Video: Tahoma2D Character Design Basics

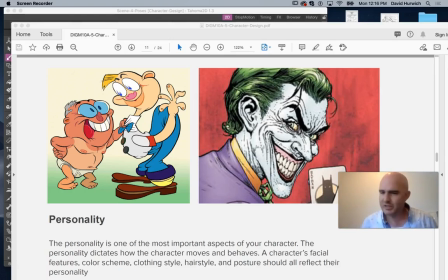Maybe it's a certain color scheme, or just think about like your favorite character, whatever your favorite character is. What does that character do that makes that character unique, right? Maggie sucks on her pacifier, right?
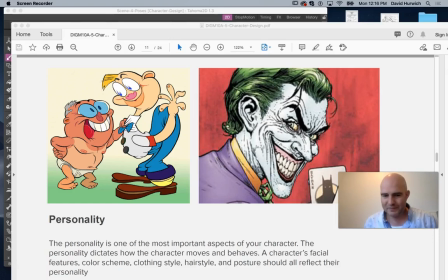Or Fred Flintstone has a big head that's very angled. This is something that kind of stands out. He wears the leopard skin or, pelt, right? It's kind of a different color than everything else. So what is it that the character does? Also, originality.
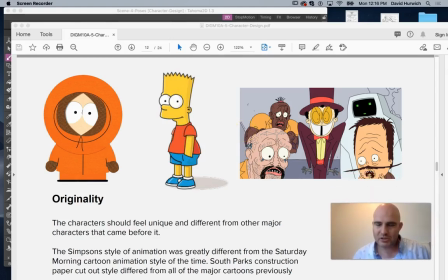People like cartoons that have their own quote-unquote feel. In other words, like, if you kind of watch the progression, or not progression, but like the kind of the history of animation, it's like cartoons in different eras have different styles, really.
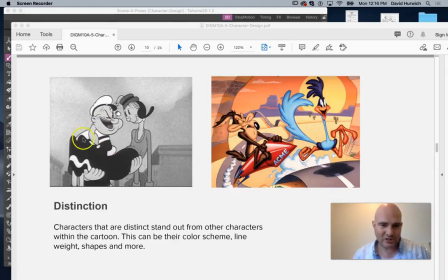Like you know, here's Popeye. This is like 1930s style. Very like, you know, everything's kind of elongated. Like, you know, everyone's arms are very thin and elongated, right? Compare and contrast that to like the style that Warner Brothers was doing in like the 40s and the 50s with like Bugs Bunny.
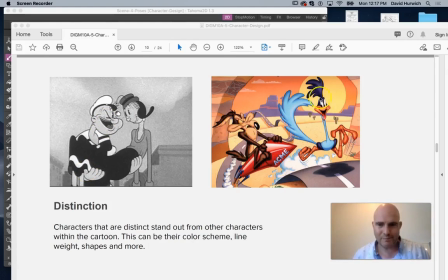Things were a lot more cartoony, bigger eyes, you know, things like that. Obviously color, but even that, even if you took Popeye and colorized it, it wouldn't look like Bugs Bunny did, right?
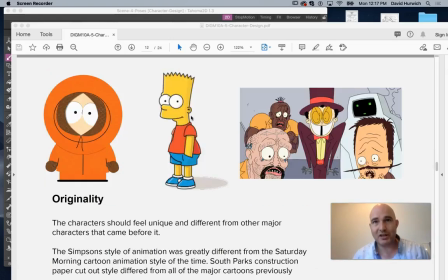And then actually the 60s has its own style with like, you know, you get kind of this Hanna-Barbera style, which is a little more kind of simplistic, I would say, in comparison to the Warner Brothers style. You know, South Park has a certain style. It feels like paper that's been cut out, right?
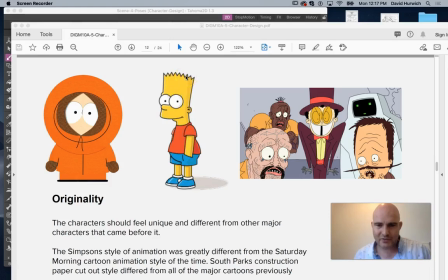Simpsons has its own style of, you know, usually having very simplified faces. Like there's not really, you know, they never do hair. Like hair is always very simple. You know, there's not a lot of texture, but there's still like a 3D-ness to them, even though they're kind of flatter.
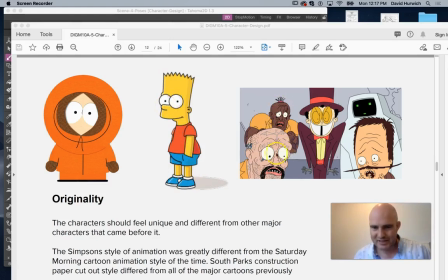This is Super Jail, so you got a lot of like lines and characters that are like more extreme shapes. You know what I mean? You know, things that are exaggerated a lot, like the heads and everything. So like all of these they all have their own style. And when things have their own style, that gives them uniqueness and people like them, right?
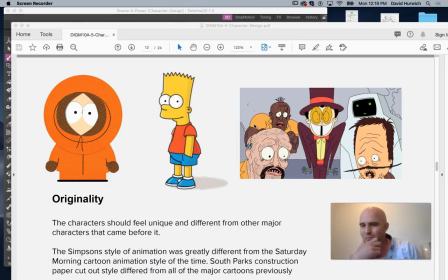So Mickey Mouse doesn't really feel like Rick and Morty. Rick and Morty doesn't feel like Ren and Stimpy. Ren and Stimpy doesn't feel like Astro Boy. Like having your own style, I mean, at the beginning, people always like to sort of copy styles that they like.
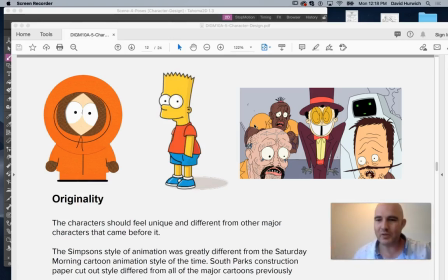You know, maybe you're a big fan of a particular, you know, Miyazaki style or whatever. But like creating your own style is a good way to sort of have your own feel, you know?
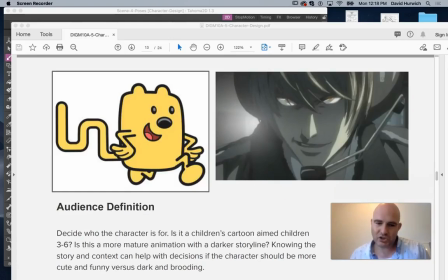Audience definition. What that means is like, you know, and this has a lot to do with what you plan to do with the character, and that kind of relates to the story. But like, who is this character for? What age group?
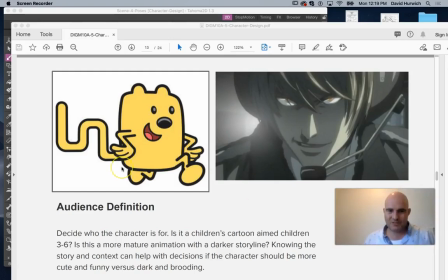So like, this is Wubbzy, and Wubbzy was designed for like very young kids. So, you know, he's very playful, lots of bright colors, you know, not overly complex in terms of a design.
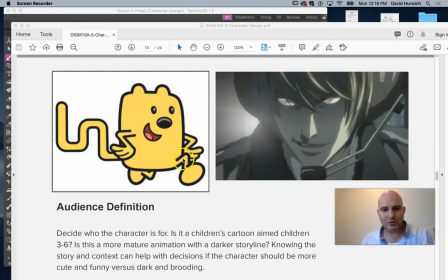You know, there's not really like texture here. Everything is very simple. Everything's very sort of rounded and soft, right? Compare and contrast that with this. This is like a completely different drawing style.
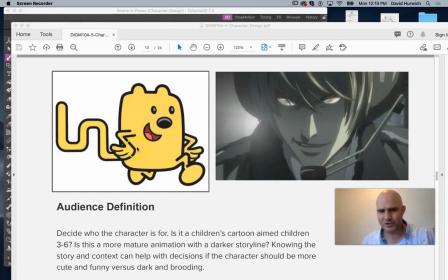This is much more darker and kind of scary and kind of intense versus something like this, which is a lot more fun, a lot more rounded. So it's like, what is your character going to be doing? And you can play around with that.
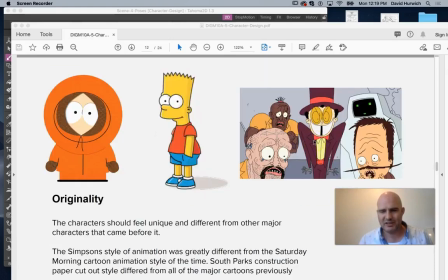Like here, it's like, this is not, you know, Super Jail is a very kind of, I don't even want to use the word quirky, but it's very weird. It's different. You know what I mean? It's definitely not meant for kids, and its style is very sort of, I don't want to say ugly, but it's like deliberately trying to be sort of kind of not simple.
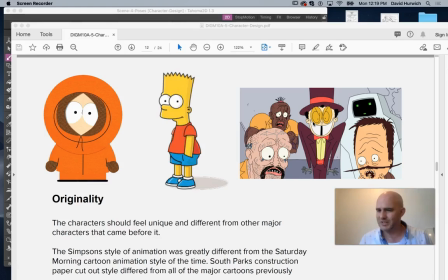It's deliberately trying to be complex and be kind of weird, you know?